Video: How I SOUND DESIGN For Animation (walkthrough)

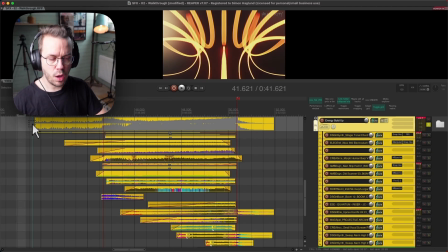So this part is basically, we had the big breathe out and release of the tension with the signature sound, and now we have the pulsing energy, and our hero in this like imaginary story basically thought that he was invincible after defeating the first like big boss in the boss fight,
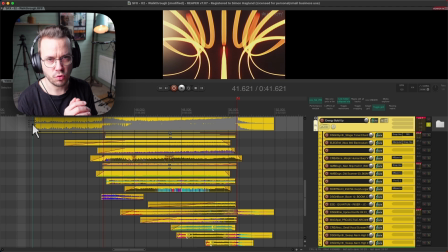but now he realized that that's not of course the case, and things start to go really bad for him.
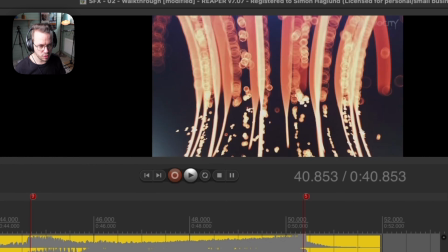And we will build up this energy from this like just release that we had here and just breathing out, everything is fine.
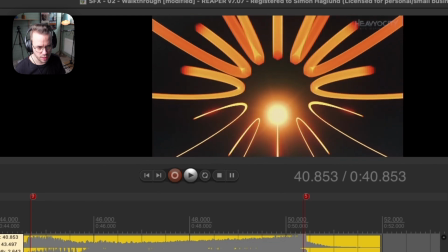But now we have some dark energy coming in again, and things start to be really bad,
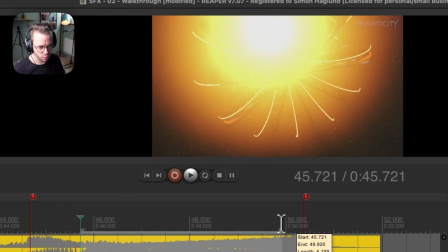and we're just building up massive energy into, we're getting into this like everything is just burns basically,
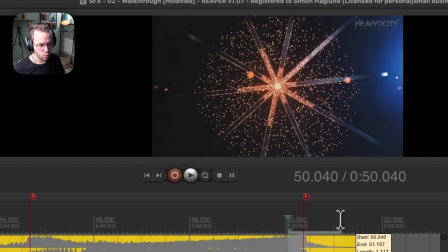and then into this dark black hole that we have here where our hero falls.
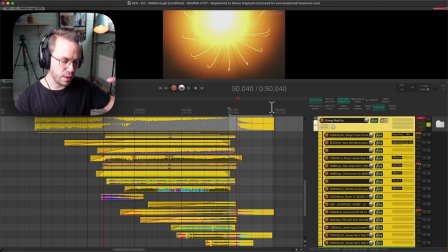But of course he will be rejuvenated and he will come back and he will conquer in the end. But this is the part where we build up the energy into this like massive drop.
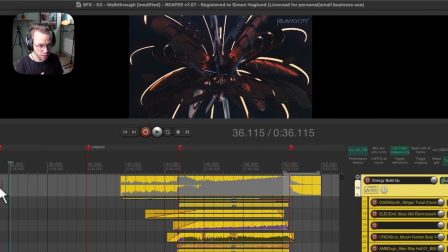The part where I had the transformation part over here, we had the hero succeeding.
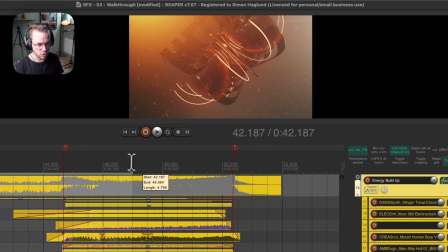But in this part we have the bad energy succeeding basically, and we're building up to this dark hole.
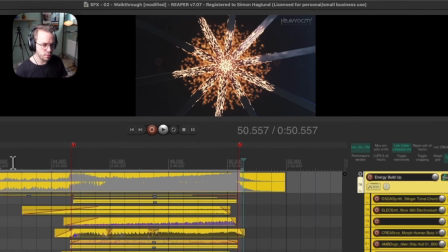That's like the idea about this part. And we will do this and complement the pulsating energy that we see here.
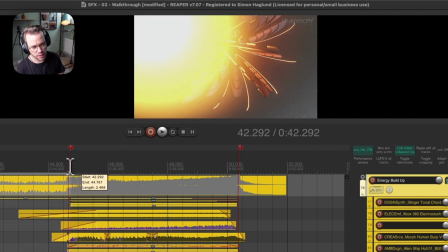And then we will go in with a big hit where we transition over here.
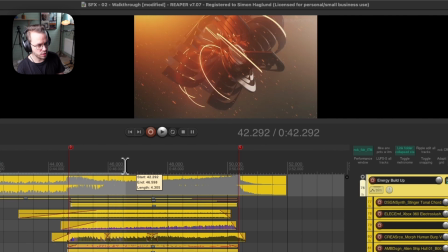And then we will use like different vocalizations and different textures and rising
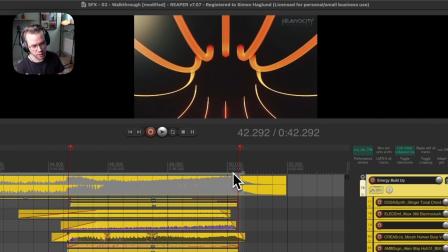elements to build up the energy into the massive big drop here where we just fall into the darkness.
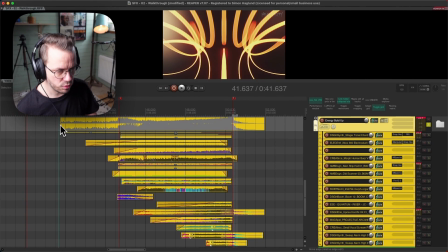So let's take a listen to the full design.
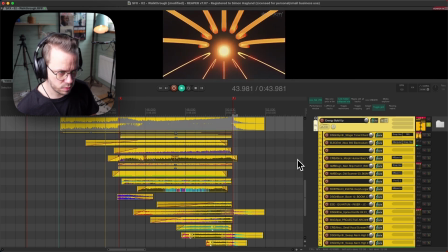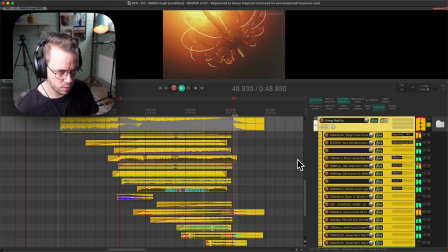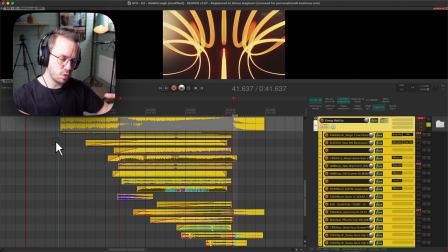So we're trying to like approach with different textures over time.
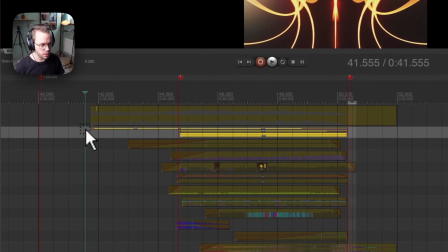We have this first pulsating energy like sound.
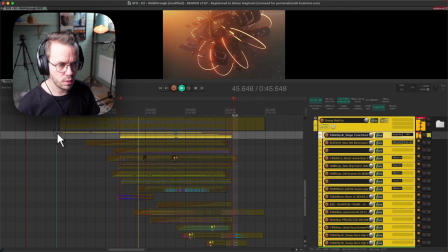Starts slow and then ramps up in speed.
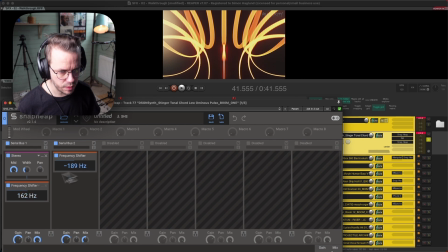And this is a snap heap that does a lot of frequency shifting,
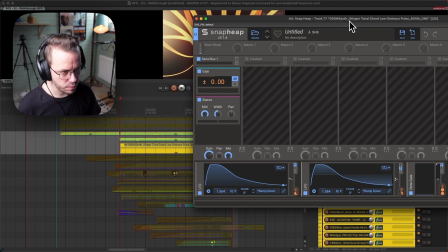and then we have a different snap heap that creates all the weird modulation and all the movement to the sound.
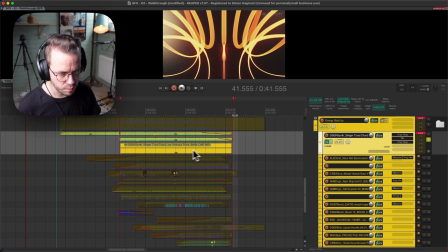And those are triggered with this MIDI, the trick that I showed you earlier.
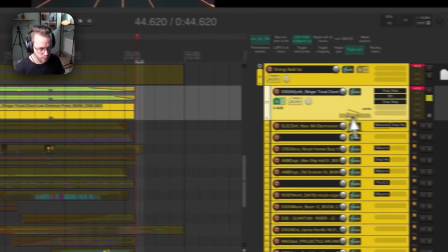So I can start this trigger in here with the same, and we have all the different layers on the same track.
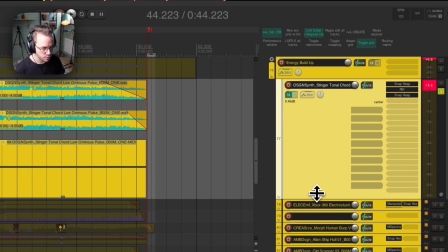So we have this as a higher layer and this as a lower layer on the same track, and everything is controlled with this MIDI.
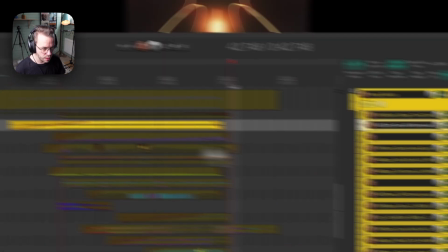So it's really neat workflow. And then we have this complementary sound here.
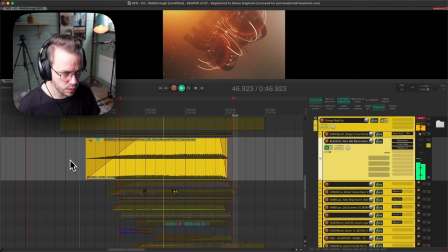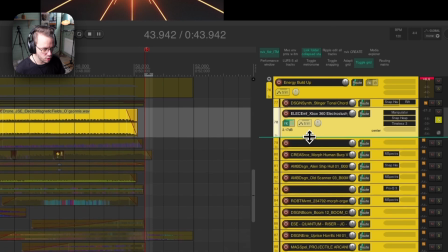Just really fast textures to complement the slower pulsating texture.
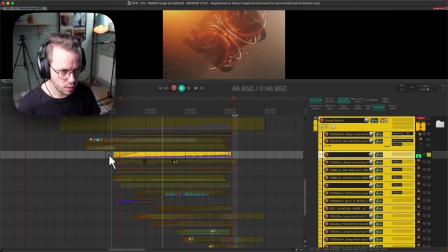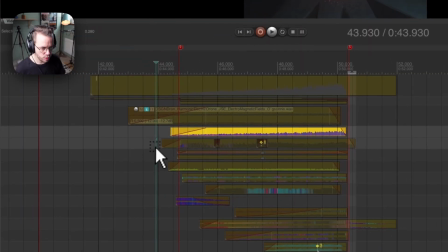Lower, darker sound.
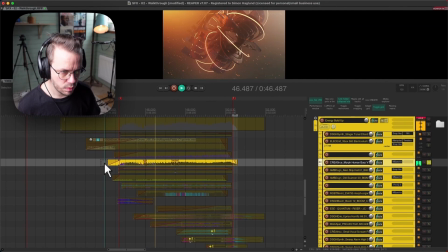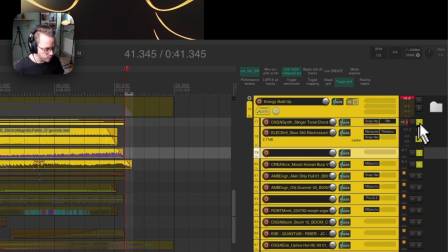Weird tonal sound. And all of these like complement each other in different ways and comes in different parts.
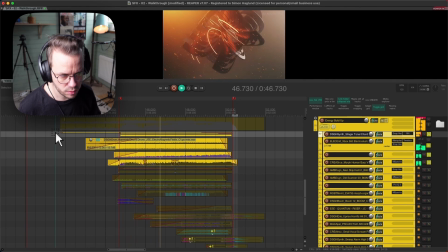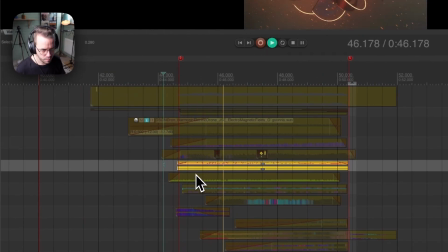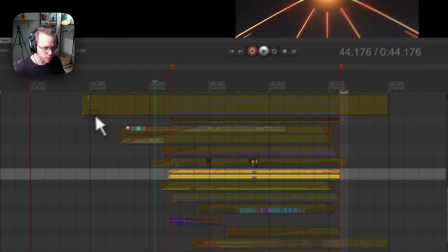A different pulse layer that complements this first one.
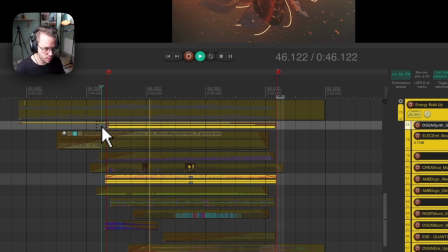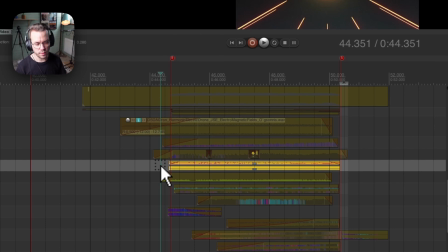So a lot of stereo movement in this one that we don't have in the first one.
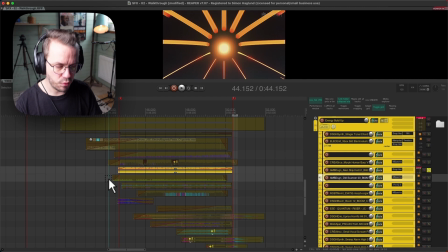So I just tried to pick different layers to fill out everything, because in the end we will basically go into noise where everything like explodes and the hero basically dies. And I will do that with having different textures coming in with different like characters and different attributes.
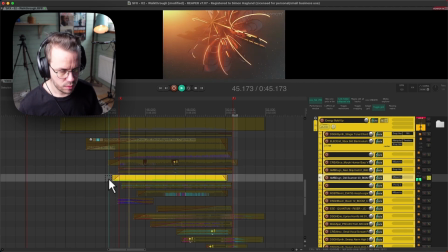The next one, really high one.
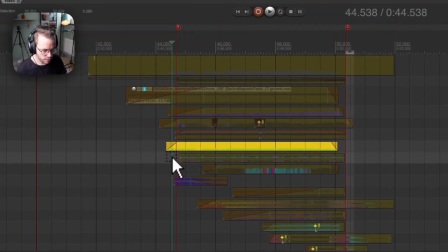Next one.
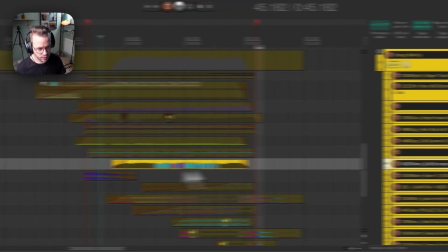Really weird movement that really complements the visuals. And then we have this that's more of like a vocalization basically.
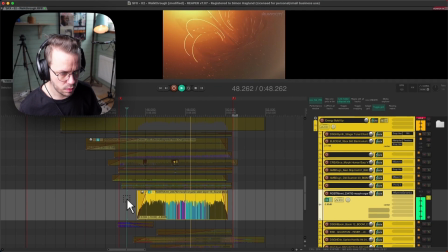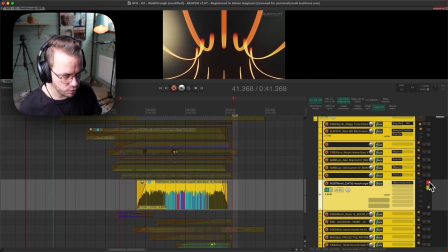So all of these texture layers together sounds like this.
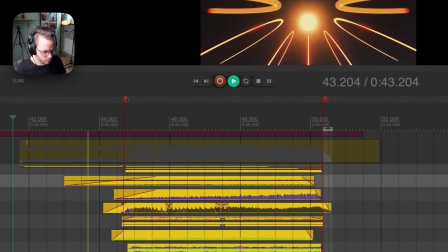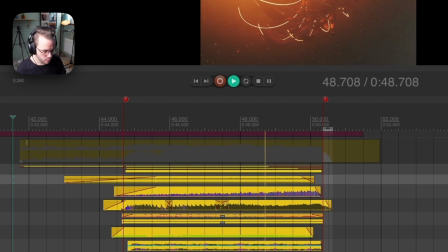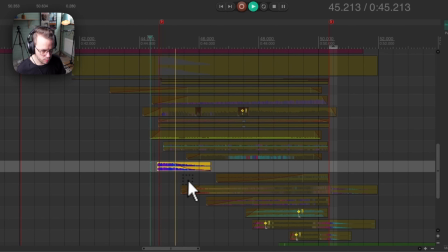And then we have just a big boom. And then we have some rising elements here.
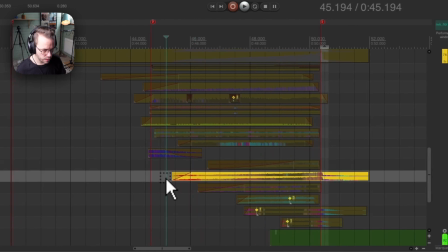Another rising.
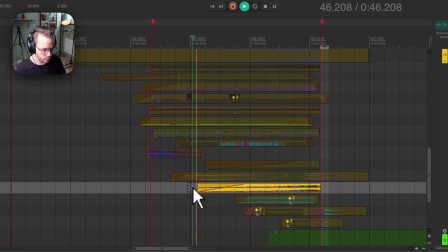A third one.
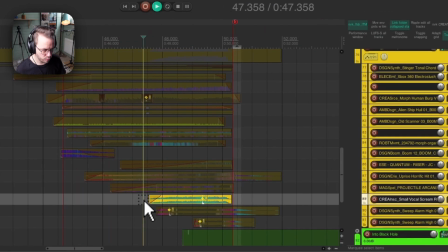Fourth one. That is really horrible.
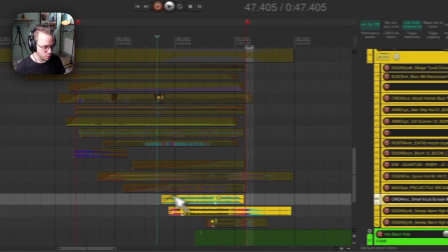But as you see, even these two complement each other really well. This is very organic and grounded, and this is very sci-fi-ish.
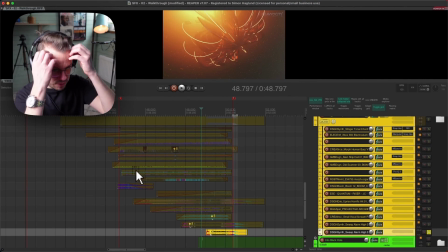This is just a pitched up version of that. So it's tons of layers in this scene, and they are like almost like just building on top of each other. They are not like really smart and plays around, and when this doesn't play, I play.
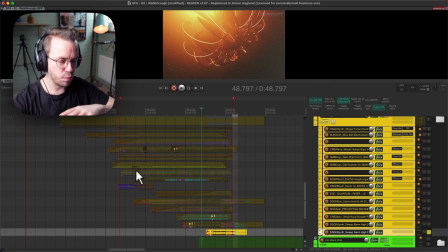They are just building and building and building, and we're building up this massive energy into basically noise.
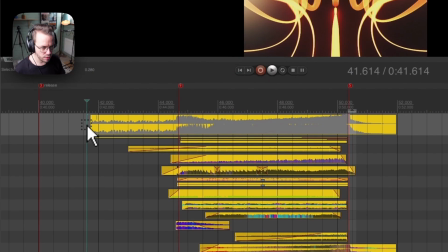So let's take a final listen to the full scene.
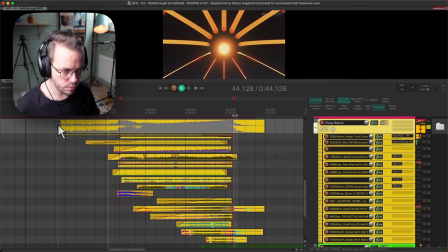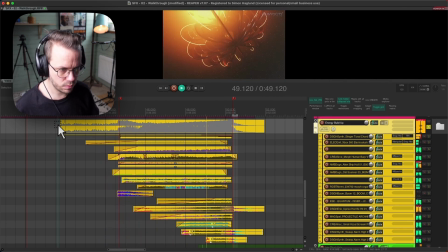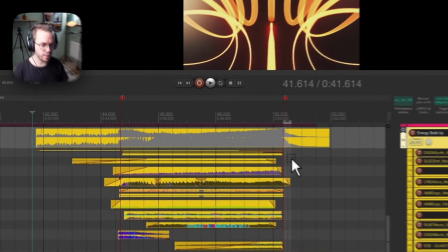And I do all of this because I want the feeling of darkness when we hit here.
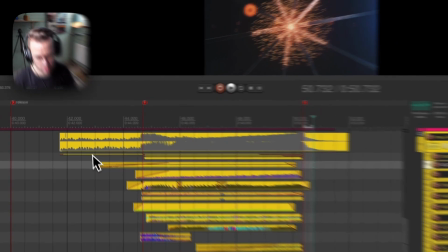So sometimes you do designs in this part that doesn't make sense basically on its own,
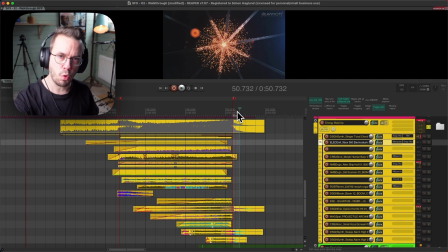but when you have it evolve into something else, it builds up. Because when you want to do these, like say for example someone runs from on a rooftop and he will jump, and you want to make the jump with silence. In order to make the silence be audible, so to speak,
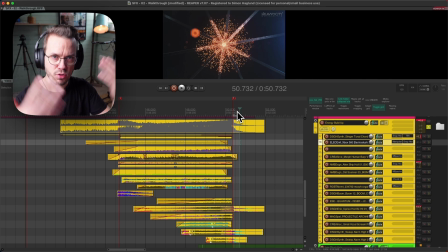you need to build up the energy with sound, so you have something to remove, so you have that lift up afterwards. And this is the same idea. So we're building up the energy so we have something to remove in order to get the next part to feel like darkness.
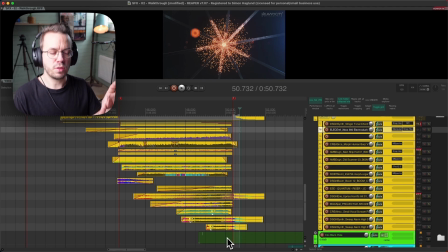Because when we listen to the next part now, you will basically hear just a big like short boom, and then it's just silence. And that's what we're building towards. This is when our hero falls, and we need to build up that energy, and we need to like create that chaos in order to make that depth and darkness afterwards.
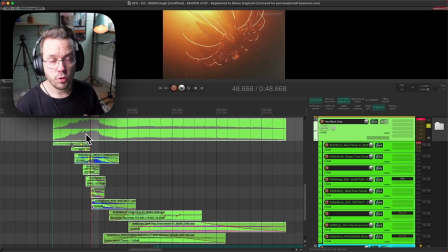So we dive into that now. So this is basically where our hero falls into darkness, and the only thing that I'm like thinking of is to ramp up the final energy and then just have that short impact into darkness.
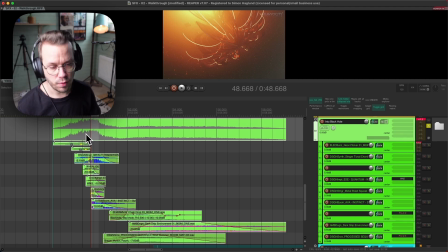And then of course light comes after. So let's have a listen to that.
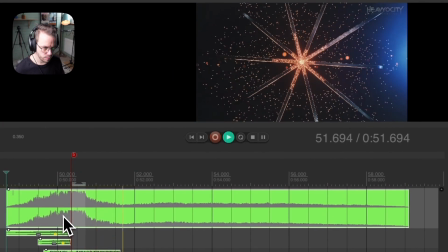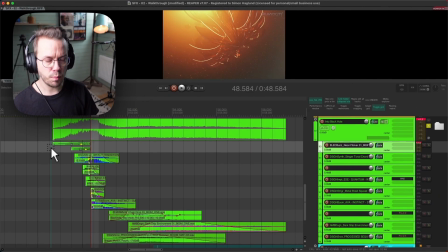So it's nothing super crazy. We have made the heavy lifting before with building up that chaos in the last section. So we build it up, and now we just have to release it basically. The tricky part here is to make the silence, because as a sound designer it's kind of
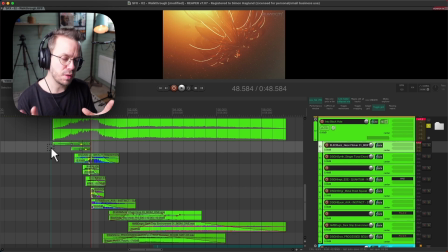hard to not add sounds to different things, but sometimes it's more effective to just remove it, and that can be a tricky part.
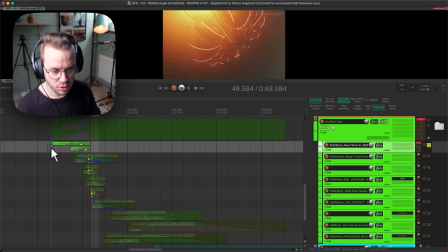But it's on the face of it, it's really simple. Just let it go basically. So building up it sounds like this.
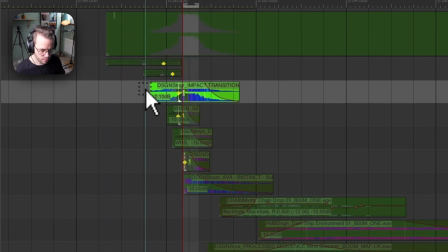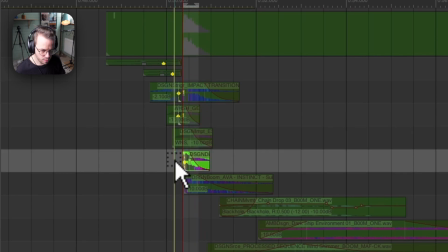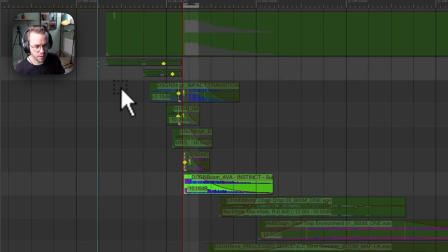So different whooshes, different impact, they complement each other, they have different character.